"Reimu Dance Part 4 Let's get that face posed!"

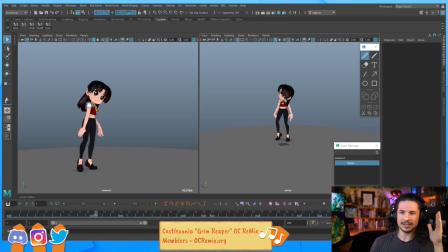0s
The face, if you look at the eyes right now, they're just looking straight ahead. They're very dead. There's no life to this character. So that's what the main goal of Date is going to be, is trying to add that life in there. On top of that, as I was watching it this morning, like literally just a few minutes before the stream,
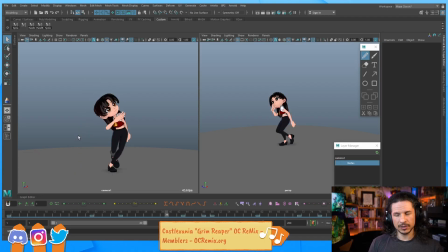19s
I noticed a few things that I want to change. So I haven't looked at this shot since the last time we animated it, which last time we did all the hand motion. Let's see. So I'll get to that question in just a second.
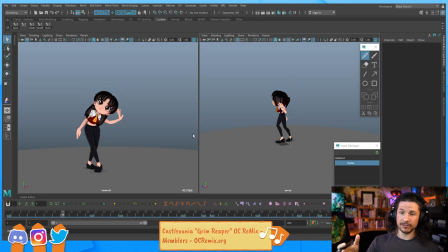36s
So I haven't looked at it, and when I first looked at it, I noticed a few things that stood out. So I actually just used the grease pencil tool and I wrote down some notes. So for me, writing down notes is often just like marking things down or writing it on a piece of paper.
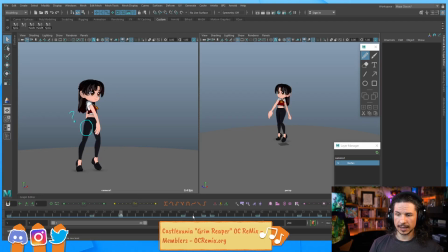52s
So I just have a few different notes right here. A lot of it's like this one here is this hand pose. One of the big things looking back on the animation that I created with the hands, it's not bad, but I feel like the hands are lazy. It's like the character is just doing this the whole time.
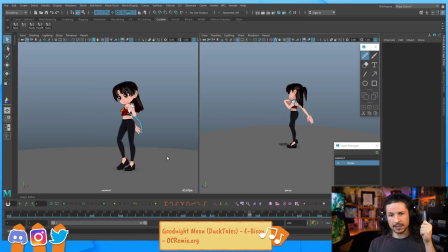70s
So I want to take that first hand pose and close it up, make it a little tighter, so the character transitions a little bit and opens their hands, closes their hands, and makes it more active versus just like flailing their hands around. I don't want that.
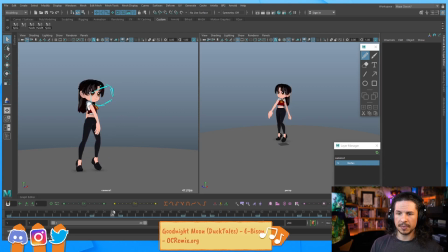88s
I want to add a little bit of head tilt. There's a few benbows that I think I forgot to add right here. I'm missing that hand pose right there. It's hidden right behind the leg, so the silhouette isn't reading clearly.
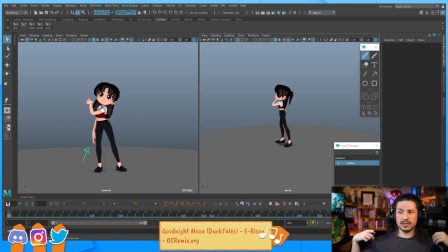103s
There's all sorts of just little things like that. So I'm going to go through that first. Just try to do that quickly, and then we can jump right into the face. Now, how do you make a rig move slower in Maya or faster? You either optimize the scene size, so make sure you don't have extra stuff in here.
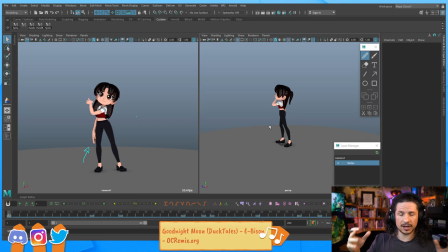121s
If you have extra rigs, turn those off, only focus on one or two at a time. If you're in Maya 2020, make sure to use cached playback. That's what's getting me that full-time playback.
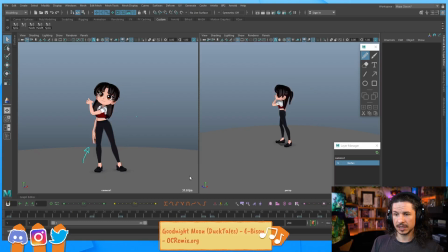133s
If I turn that off, I'm actually getting a pretty decent playback here, but cached playback will make sure that it runs even more efficiently. The other thing is make sure your frame rate is set correctly, and in your settings and preferences for animation,
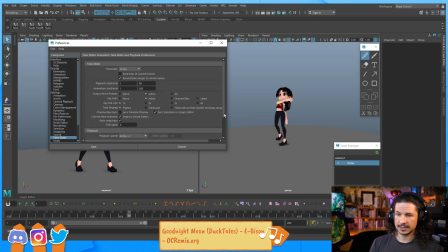150s
make sure that you are set to 24 times 1 playback speed. If you're doing simulation, set it to play every frame.
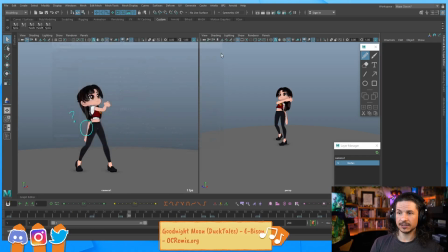163s
That's going to help. And then the retime tool, yes. So that's the other thing that I want to do today, is I want to retime the animation. The animation is feeling too slow right now. And walk. That's actually a good.
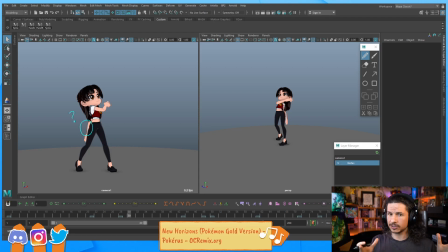179s
If you mean making the rig move faster or slower in terms of actually like making them feel like they move faster visually, it's retiming. So you either increase or decrease your spacing, or increase or decrease your time, how much time something takes.
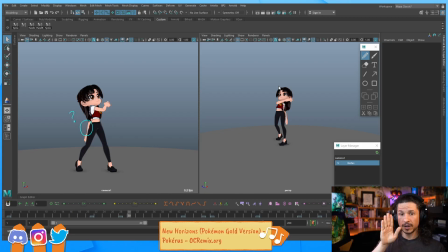198s
So for example, if I take 1 second to take my hand from here to here, so we go 1/1000, that's going to be that speed. If I go and make that like half the speed, 1/1000, that's faster.
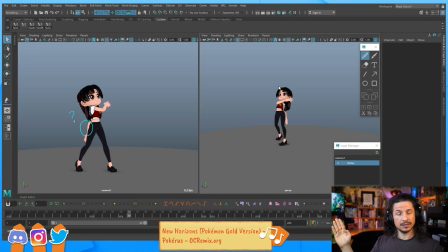214s
Or 1/1000, 2/1000, that's slower. So we increase the time or decrease the time. Or we can increase or decrease the spacing. So in the same second, 1/1000, we can push the spacing, so it's 1/1000, it just barely moves, 1/1000.
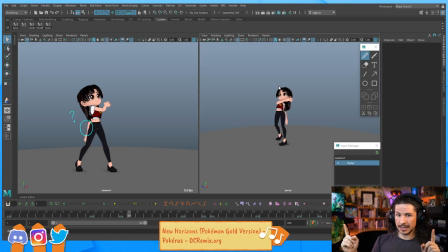232s
So it starts and ends in the same second, but in the middle it moved faster. The beginning is slower, moves fast, slower. Technically it still took a second to move, but it looks faster because we just held it longer at the beginning and end.